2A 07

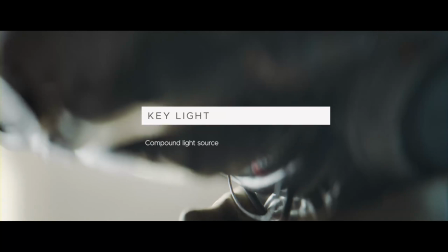(0:00)
Whoa. To further complicate the matters, we can play with the compound light sources.
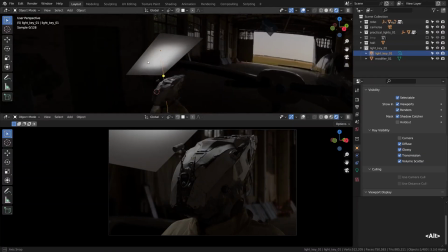(0:07)
Who said that there should be just one hotspot? Nonsense, there can be as many as you wish.
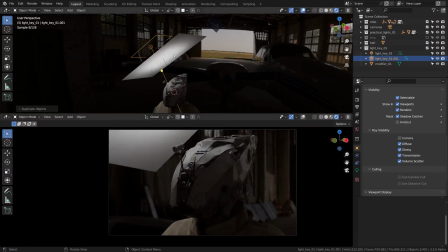(0:14)
So I'm pressing Shift D to duplicate our first key light. Let's rename it right away to keep things tidy. Let's scale it down considerably so we can move it really close to our light modifier and make it super punchy.
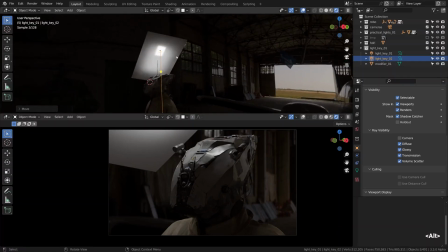(0:30)
Like a super punchy light area giving away the harder light. You decide how punchy you want it to be. We can extend it vertically to make it look like a lightsaber.
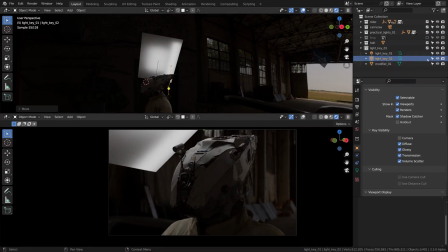(0:43)
The dimensions or proportions of light is yet another super exciting topic that we won't go into right now.
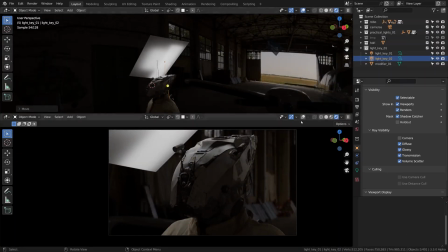(0:50)
So we've got the lightsaber thing going within our compound light source. It's already awesome, gives it a bit of a harder edge. Now we can change its temperature as well. We can add some complexity to the light, not only in terms of its shape,
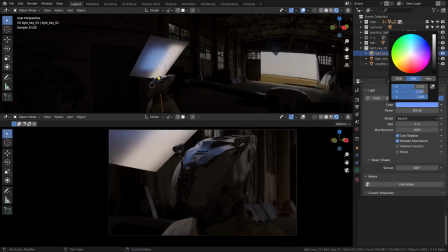(1:06)
the shape of the hotspot, but also in terms of the colors it emits. That will hopefully result in some extra visual interest and separation on the model. It usually does. One thing that still bothers me is that we can still see our virtual softbox right in the viewport.
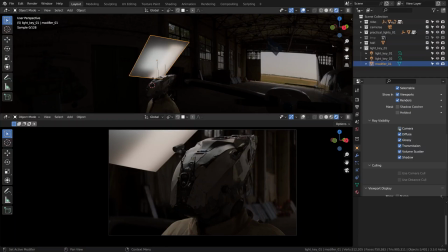(1:24)
What we can do about it is visit the object properties for the light modifier and untick the camera rays visibility.
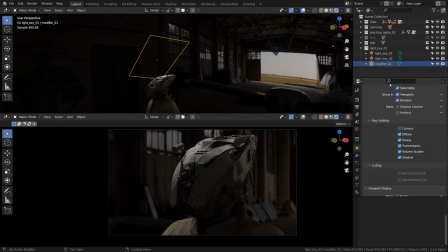(1:31)
It'll make it invisible for our camera. Then it's up to you to decide on the balance of these elements of our compound light source. I don't know, maybe we can dampen the lightsaber element a bit?
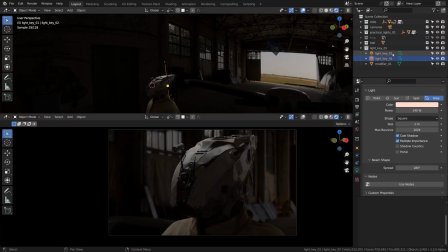(1:47)
But then I quite liked the balance as it was before. So I think I'll reduce the wattage of the first light as well, ever so slightly. Alright, so that's yet another cool thing that we can do with our key light and all other lights for that matter.
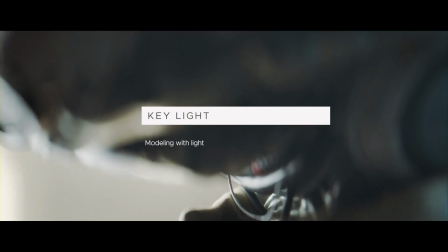(2:07)
It is also worth reiterating that one of the main functions of the key light is drawing or modeling the curvature or 3D shape of what it illuminates.
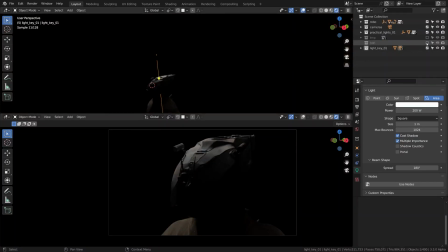(2:16)
To play a bit more with that aspect of our key light, I'll go ahead and clear the stage by toggling our HDRI environment off for a moment. What I'm going to do next is add some extra key lights to help bring out some features of the face. That's one of the natural centers of interest,
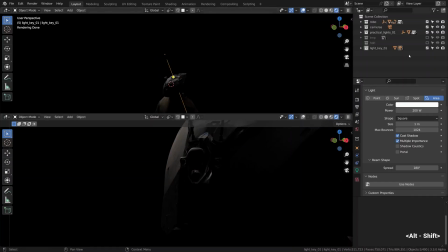(2:32)
and it's a no-brainer to draw some beautiful gradients in that area and generally to push some more exposure there. So we have our softbox thing with a couple of lights behind it. Let me toggle its visibility back on temporarily to see what I'm doing.
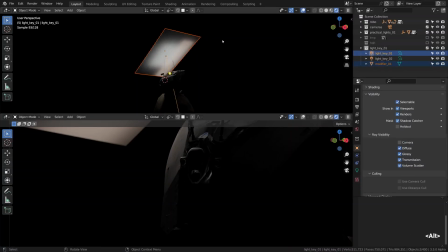(2:49)
So I'm gonna grab one of these lights and this softbox and just copy it out with Shift D and move it into a new collection as well, I think. I'll call this one light underscore key underscore 02, surprise.
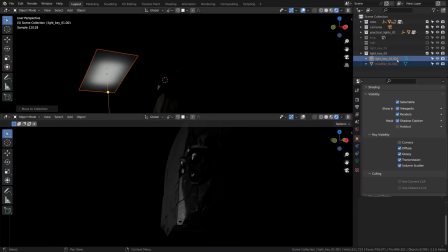(3:04)
To tweak one light at a time, I'll focus on this new collection only. So this is light underscore key underscore 02B. Look, I always rename everything. Okay, so I made this modifier a bit smaller,
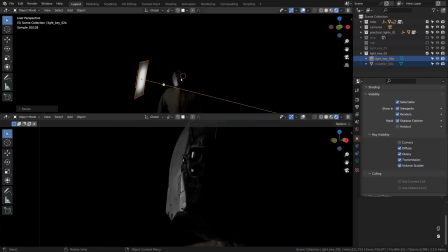(3:22)
and the only thing I'm looking for here is a nice soft gradient and a nice reflection revealing the hard surface shapes of that part of the face, the eyes or lenses area specifically, and the part underneath with a bit of exposure slipping through the glass and lighting the beautiful electronics underneath.
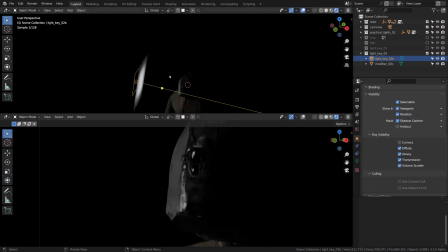(3:43)
How sharp do we want this light to be? That's the question. The light spot shape could be made more focused, I think, to help bring out the details. Okay, then do we need to adjust the softbox material? We can try.
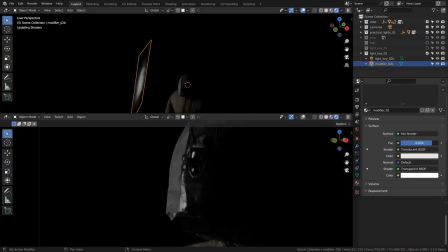(3:59)
That's why I'm giving it a new material just in case, though I don't think making it more transparent is any better after trying.